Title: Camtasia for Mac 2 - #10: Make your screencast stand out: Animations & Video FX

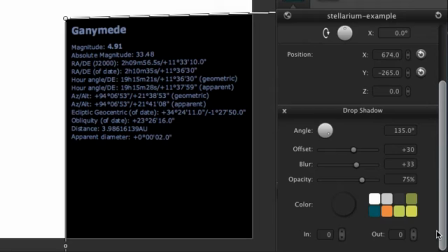249s
The first problem with the default settings, in this case, is that the shadow is pointing the wrong direction. So let's rotate the angle to have it show up on the left side, where it is visible. That's better, but it's a bit harsh, so let's make a few more adjustments.
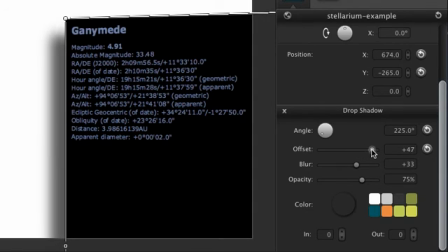263s
Increase the offset, how far away the shadow is, to bring it more off the background. Increase the blur, and drop the opacity, which is the opposite of transparency, a bit to soften it. and then we preview it.
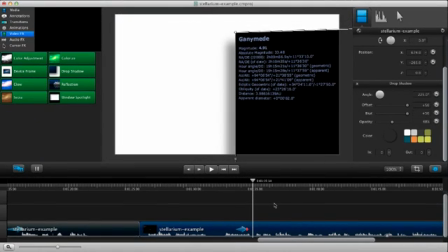278s
Excellent. These are a couple of examples of how to use animations and effects to add interest to your video.
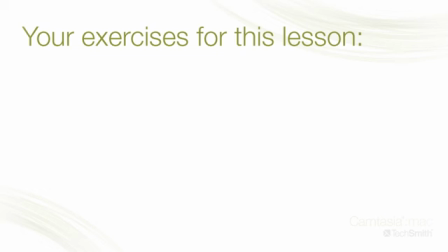285s
Your turn. Go ahead and experiment in your own project or the example project. Use animations to move things around and change various properties. As well as add different video effects.
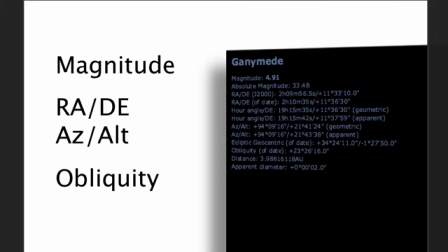297s
See what will work for you. But for the next lesson I'm also going to add some text annotations next to the part we move to the side.
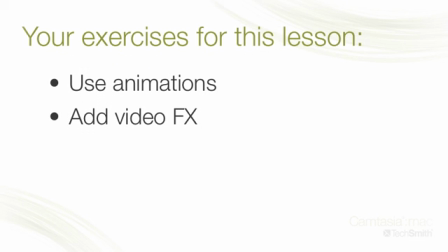305s
When you're done, be sure to join me back in the next tutorial on maintaining a consistent look and feel.